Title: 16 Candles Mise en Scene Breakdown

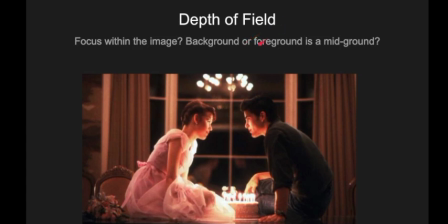726s
So when you're looking at depth and field of an image or video, whatever it may be, you really want to figure out what the focus is within the image or video. So in our image here of the 16 Candles movie, this is the last scene of the movie,
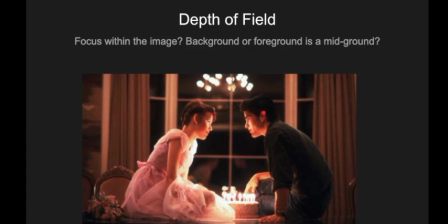744s
but in focus, we have our two subjects. We have Sam and Ryan, who are the main characters within the film. And then we also have the cake in focus. So part of what depth of field does, it does emphasize their importance opposed to the background.
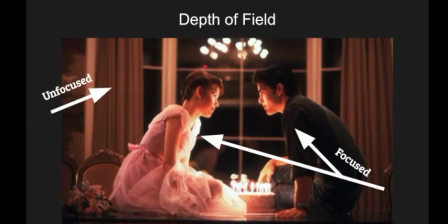762s
So when we click on my diagram here, I have an arrow pointing to the background that says unfocused. You can clearly see it's unfocused because of the fuzziness and the way it looks. It isn't in focus, it isn't sharp. Like how I have the arrows pointing to the characters and also to the cake here.
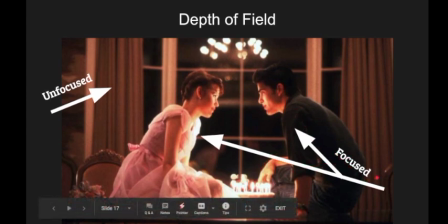781s
Everything's in focus and is sharp, and you can see the emphasis that the cinematographer has put on these people because they want to emphasize that they are important and they are a deliberate part of the story.
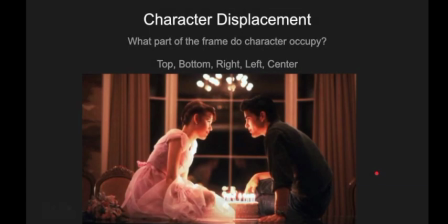797s
Now we can take a look at character displacement. So when we're trying to find out what the character displacement is, you want to ask yourself, what part of the frame do characters occupy? Do a character or characters occupy, basically? It could be multiple people.
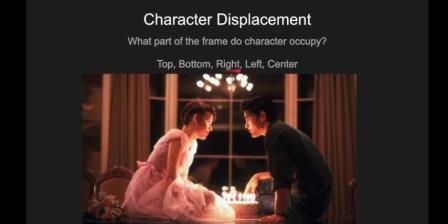814s
So when we're looking at this, you want to ask yourself, do they occupy the top, the bottom, the right, the left, or the center? So I'm going to give you a second to look at this image, and you can interpret what you think it is.
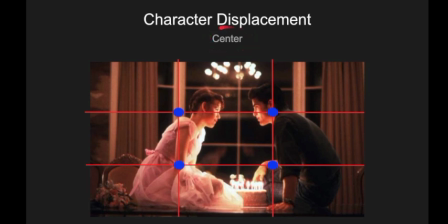829s
Okay, here's the reveal. So here I have the image a little bit more zoomed in so you can see more clearly, but here is the axis of thirds, or the rule of thirds axis, and I found this off the internet and I basically placed it over it,
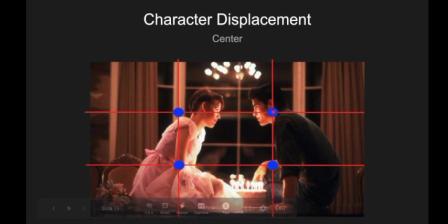848s
and it clearly shows that the two main characters are within the center. And this is important because it shows their importance, it shows their equality, it shows how basically that they're centered and that they're the center of importance within this film.
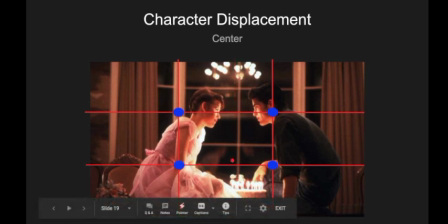864s
So that is why the center means so much. Staging positions.
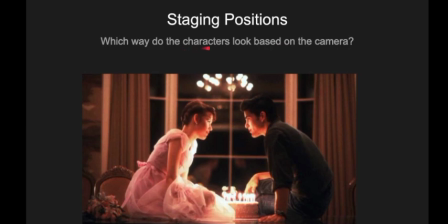872s
Staging positions often involve the characters or objects within a scene. So you want to ask yourself, which way do the characters look based on the camera? So right now what we can see is we have our two main subjects here, and they're staring at each other.
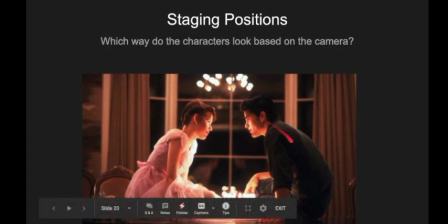889s
But this looks as if it's a side view, but that's not what it's called. What it's actually called is a profile.
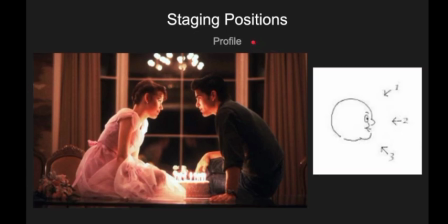895s
And profiles are a deliberate way of telling the audience that a character is deep in thought. So here both of them are looking at each other with a profile. And this kind of tells you that they're thinking about the moment and they're thinking about each other.
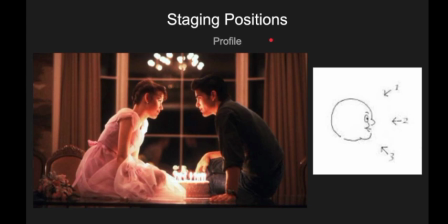910s
And that's why staging positions are so important, because they help the audience suddenly get this clue.
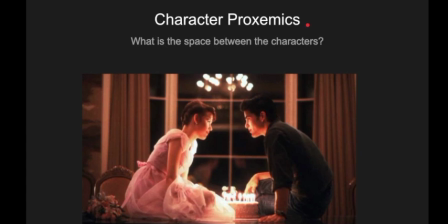920s
Character proxemics. What is the space between the characters? Now, this may seem obvious. There are a bunch of different answers that can answer this question. So when we're looking at our two subjects, we want to look at the space in between them.
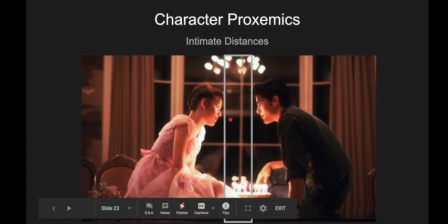935s
So when we go to my diagram here that I have, this bar that I drew in, it looks as if this is an intimate distance. And you could say this because they are tender and they look like they are in love.
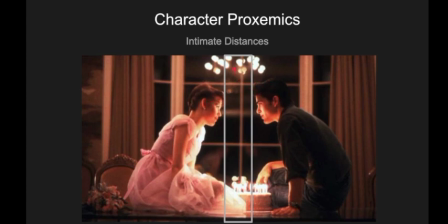950s
And it looks like this is being shown. And spoiler, they do end up kissing. So this can be a character proxemic, and this is intimate distances.